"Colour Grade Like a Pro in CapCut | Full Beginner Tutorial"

Most creators think cinematic color grading requires expensive software or some kind of technical background. Well, it doesn't. Everything I'm about to show you is already inside CapCut, and once you see it, your footage won't look the same again. I'm Agnes, and I'm here to help you master CapCut the easy way. Let's jump in. Before we touch a single slider, there's one step that can completely break your colors, especially if you shot an iPhone in Apple Log. Apple Log isn't supposed to look good. It's designed to look flat, washed out and desaturated, because it's capturing as much detail and dynamic range as possible. But this isn't a finished image, it's raw data. And if you start editing on top of it without converting it first, you're building your entire color grade on a broken foundation. So before anything else, you need to convert it to Apple Log, to Rec. 709, the color space your screen actually displays. Skip this and your footage will end up too contrasty, oversaturated and inconsistent, no matter what you do next.
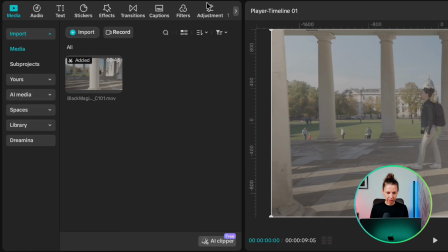Check this out. Go to the Adjustment tab at the top, then tap LOT.
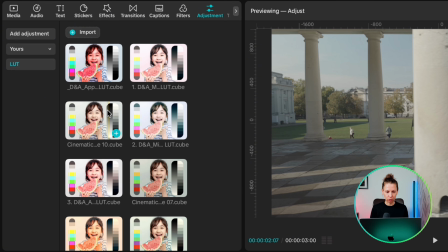You will see your saved LOTs here. The Apple Log to Rec. 709 LOT is the one you need.
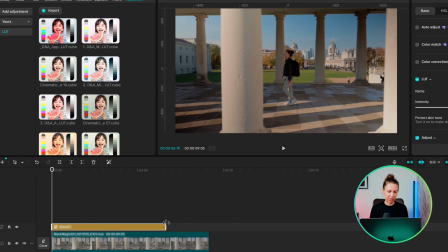Drag it onto your clip. Your footage immediately looks natural, properly exposed and ready to grade. If you're not shooting in Apple Log, skip this step. But if you are, this is non-negotiable.
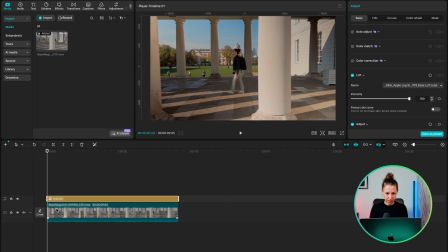Now let's build on that. Now tap on your clip and go to the Adjust panel, Basic tab.
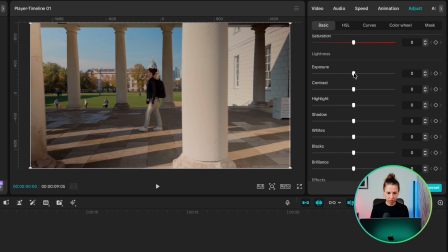Start with Exposure. This controls the overall brightness of the image. On a well-exposed shot, you may not need to move it at all. If your footage is slightly too bright or too dark, make small moves only, around -3 or +3.
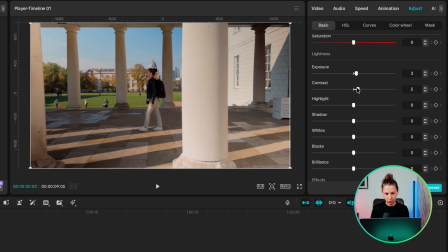Next, bring contrast up to around 18 to 20. This separates your darks and lights and gives the image more depth immediately. Then pull highlight down to around -15 to -20.
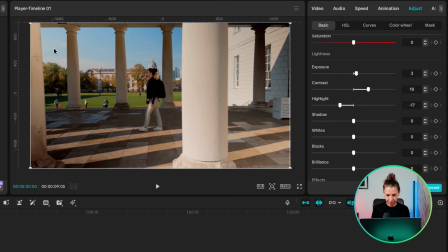This recovers detail in the bright parts of the frame. Finally, bring shadow up to around 15 to 17.
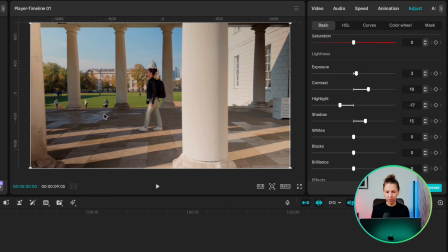This lifts the darkest areas just enough that you're not losing detail where the light doesn't reach. Temperature and tint are two of the most important sliders in this panel, and most people treat them like a fixed role. They are not. You're reading the light in your shot and adjusting it.
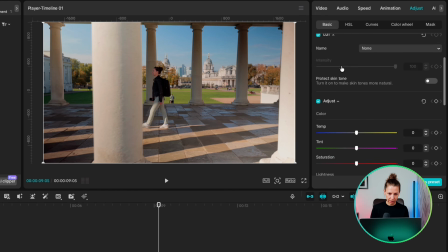Stay on the Basic tab and find Temperature. If your footage is already warm, golden hour, afternoon sun, it can easily drift to yellow. Pull it back slightly, around -5 to -7 usually brings it back into balance.
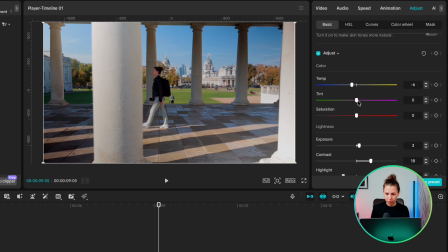Now look at tint. A small move towards the negative side, around -5, pulls it away from pink and gives it a cleaner, more natural feel.
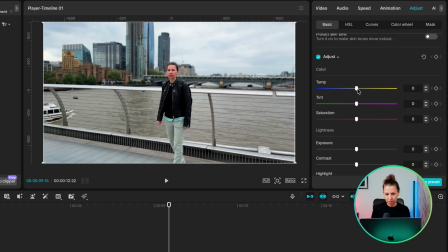If your footage is cooler, overcast, shade, early morning, do the opposite. A small push up around +5 to 10 adds just enough warmth to bring it back to life. You're not fighting the light. You're shaping it. The goal isn't to make everything warm or everything cool. It's to make it feel right for the shot. And if someone notices your color grade, you've probably gone too far. This next one is the one that takes your grade from looking generally nice to looking properly intentional.